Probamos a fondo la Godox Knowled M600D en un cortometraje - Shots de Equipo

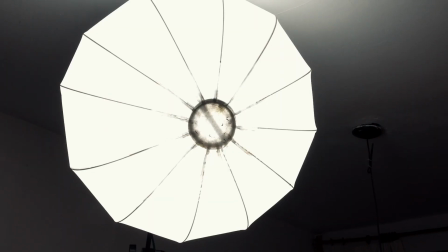4:07 además utilizamos la Godox UL150 con lámpara china para utilizarla de relleno que viniera de un solo lado esta luz nos funcionaba bien
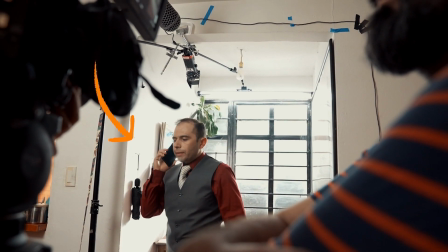4:15 cuando el personaje estaba cerca de la puerta pero cuando avanzaba y se metía a la casa obviamente era mucho más la potencia que daba la luz y se sentía la lámpara
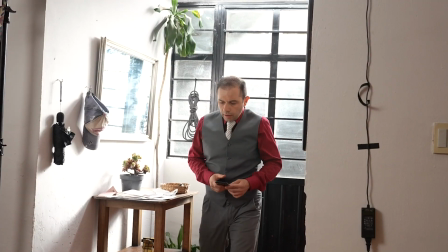4:24 lo que utilizamos fue un difusor en la parte de abajo y que podía rellenar de una manera eficiente vamos a ver como quedó
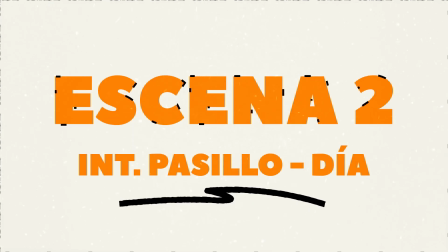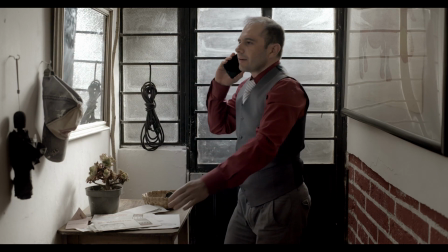4:37 si papito Mira, te va a salir muy bien, vas a ver, ya lo has hecho antes.
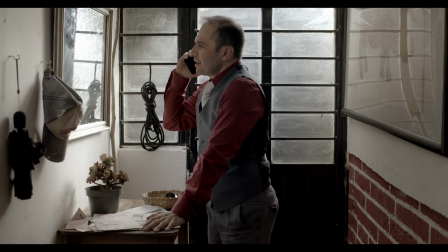4:42 Yo me voy a sentir bien orgulloso de ti, eres mi campeón, eso, eso. Te quiero.
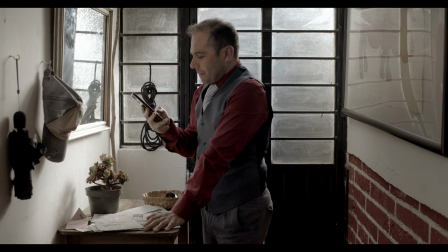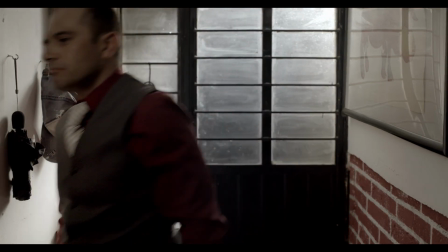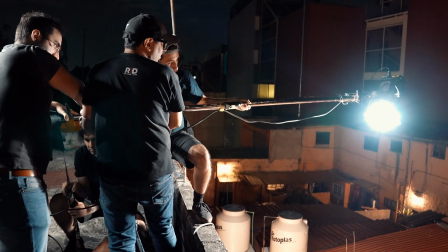4:59 ¿Vas arriba? ¿Ahí?
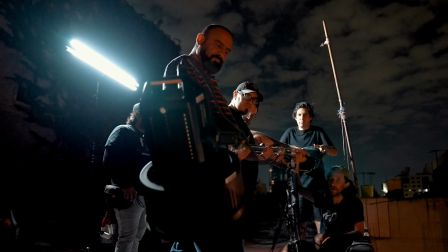5:05 Para la escena de la cocina, el reto era ponerle a luz volada que viniera igualmente de la dirección como si fuera de la ventana.
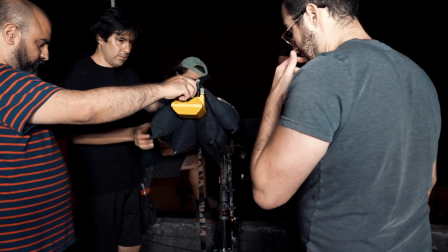5:12 Lo que utilizamos fue el Avenger,
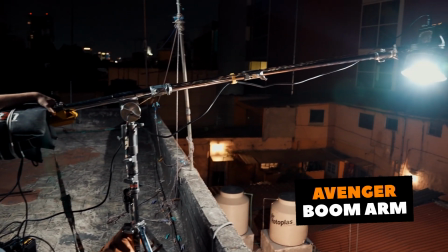5:15 soportado con varios handbags y la volamos varios metros dirigida con el fresnel y que entrara exactamente en esa ventana. Pero necesitábamos tener esta sensación de la luz que venía de la ventana y por eso utilizamos
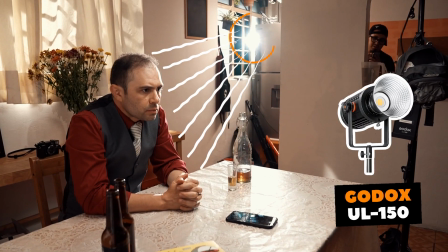5:27 la luz LED con el fresnel dirigida y esta vez sí montada en un tripié alto, para eso tenemos algunos tripiés que miden hasta 5 metros de altura y que permitía entrar perfectamente para cubrir al personaje y que es parte de la luz del sol. la Luminate la pusimos como una luz cálida como si fuera la luz que viene de la cocina para
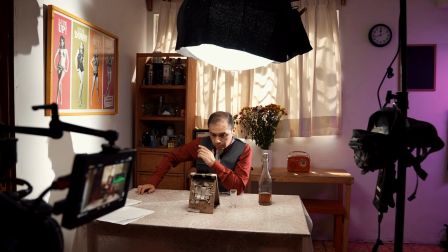5:47 tener un poquito la diferencia de temperatura de color y que se sienta como que realmente estás en la casa con la iluminación de la casa trabajando y eso le daba un poco de color y un poco de contraste a la escena y utilizamos la Godox otra vez con la lámpara
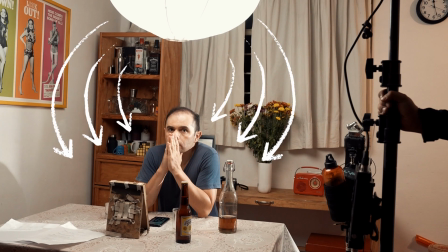6:00 china en esta sensación de la luz del comedor asemejando que es la luz que está de manera cenital iluminando el personaje,
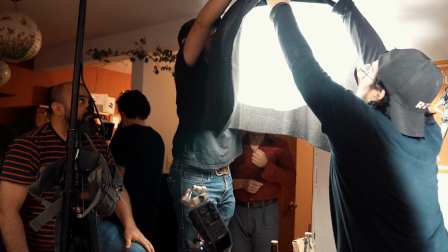6:07 digamos como luz principal lleva una tela alrededor que nos permite hacer dos cosas controla la luz para que no bañe todo el cuarto
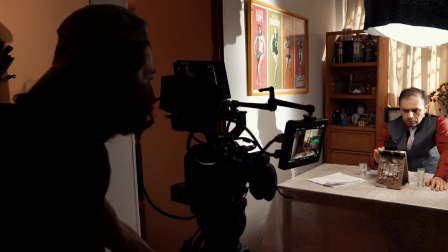6:16 y no se sienta todo el cuarto iluminado y rebota la luz por todos lados y también para evitar que le pegara lente porque si nos generaba un pequeño flare que
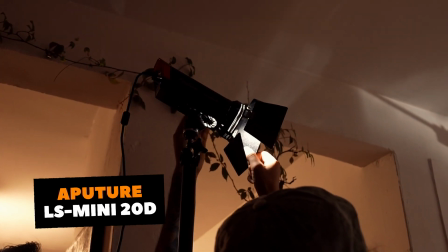6:24 afectaba bastante feo la imagen y utilizamos un mini fresnel para dirigirlo a este mueble del lado izquierdo
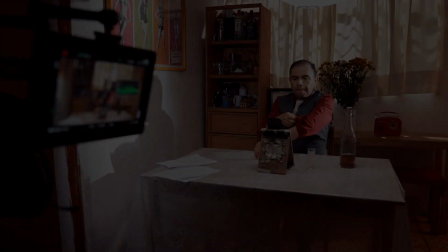6:30 que está un poco oscuro y no se estaba rellenando bien y con eso estamos iluminando la escena principalmente Y así quedó la escena.
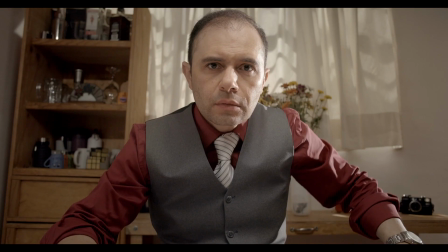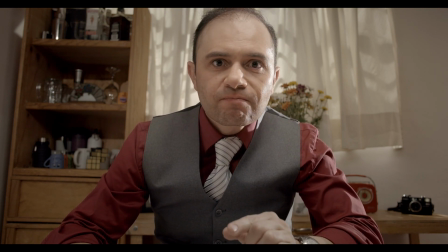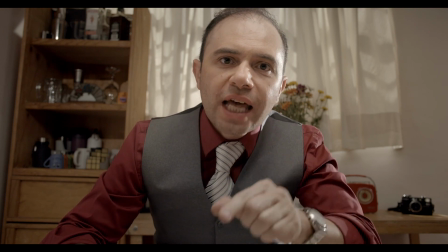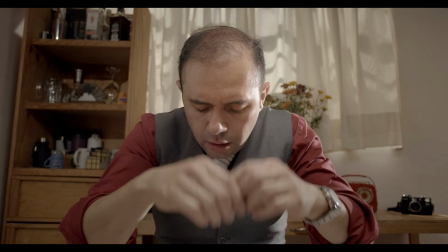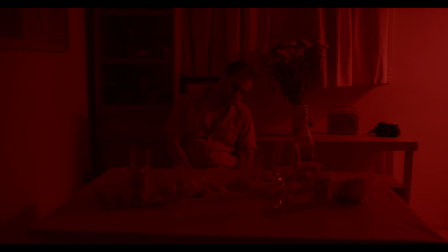7:14 El cortometraje necesitaba algunas pequeñas escenas de noche, donde el personaje está viviendo una situación complicada.
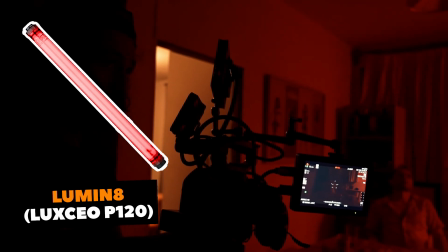7:21 Aquí lo que utilizamos fue la Lumineye como luz roja constante y la Godox entrando por la ventana como si fuera el relámpago. Por último, te puedo decir que estábamos muy contentos con cómo funcionó este cortometraje y no sufrimos de ninguna manera,
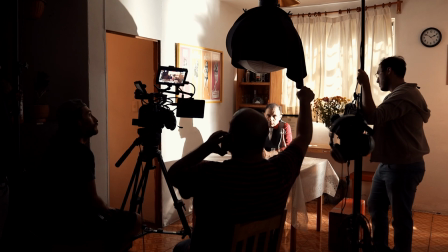7:37 al contrario aprovechamos todo lo que nos daba esta luz y pudimos complementar con otras lámparas.
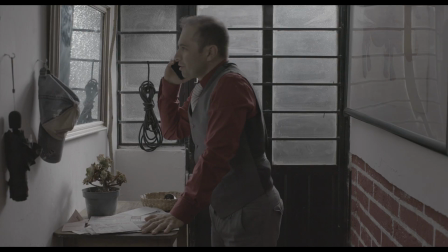7:42 La verdad es que además de haber trabajado con la C500 en RAW nos daba muy buen look y nos permitía tener mucho rango dinámico para trabajarla en postproducción.
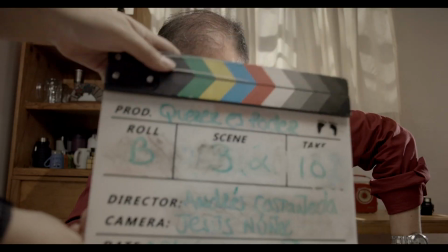7:51 Y tener esta óptica size de Stagom, que es bellísima, nos da esta sensación de óptica de cine, pero muy fácil de manipular y en un tamaño muy pequeño. Yo la verdad te recomendaría esta combinación de la C500 con una óptica de Stagom para un cortometraje o una entrevista de muy alto nivel o cualquier otro proyecto donde de verdad necesites mucha calidad.